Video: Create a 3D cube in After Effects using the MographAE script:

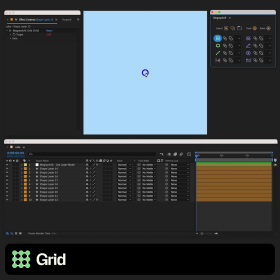(0:05)
We'll start with a circle. Create a grid cloner using the circle. Let's set the dimensions to 4x4.
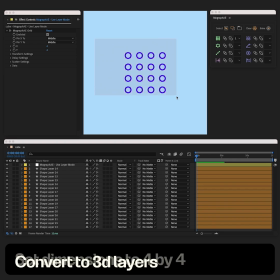(0:13)
Let's turn it all to 3D layers.
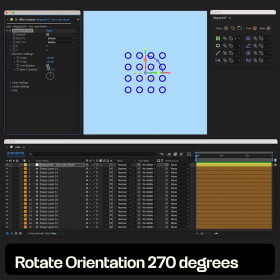(0:16)
Uncheck link rotation on the grid and then rotate its orientation 270 degrees to face the camera.
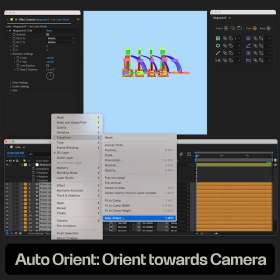(0:24)
Let's check transform auto orient at camera for the circles. This will make sure that the circles always look at the camera properly.
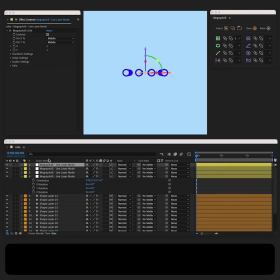(0:32)
Now let's copy paste this grid controller 3 times. Once we have this set up, let's link these grid controllers to a single grid controller. And then duplicate the circles and then relink them to the new grid controller. Our timeline's a bit confusing now.
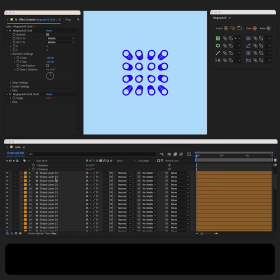(0:49)
We have too many grid controllers and too many layers. Let's use the organize button to recolor them. Much better. Now let's go to the main grid controller and uncheck link rotation.
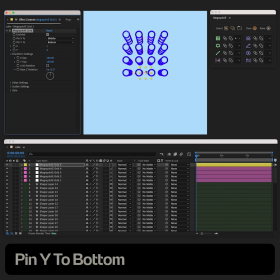(1:03)
Let's also switch pin Y to bottom. Finally, let's add a null and parent all the layers to it.
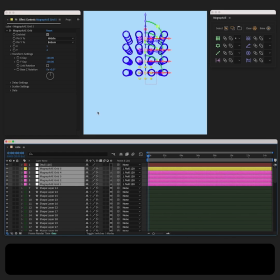(1:12)
We can animate this all with just a few keyframes. Let's add a basic looped animation to scale and Y rotation.
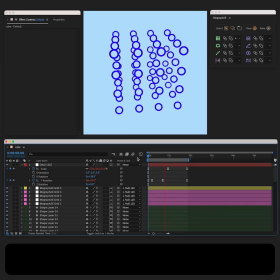(1:24)
Looks good, but a little too rigid. If we go to delay for all the cloners,
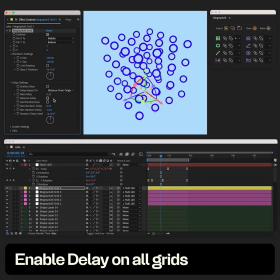(1:31)
we can check enable delay on all the grids and set the value to something like 0.25 seconds.
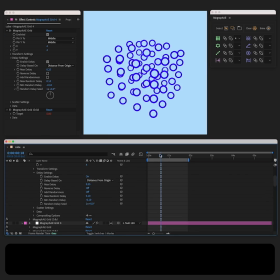Now the animation is offset in a much more interesting manner.
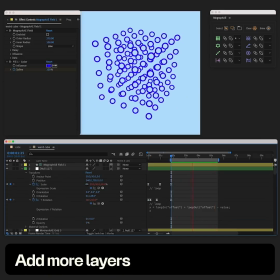(1:49)
You can adjust this setup to have more layers. One cool trick is that you can simulate depth by adding a field that affects the color of the circles the further away they are from the camera. To do this, all you need to do is create a field and then rotate it in 3D space.
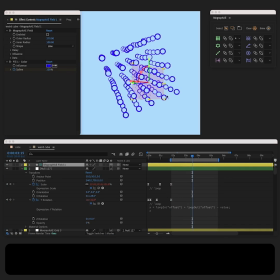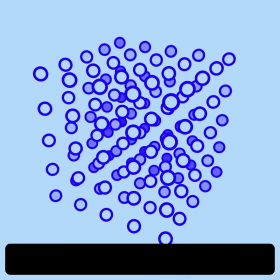(2:12)
You can also add smears using presets such as Schmear from Battle Axe or Smear Ball, which you can download from my Gumroad.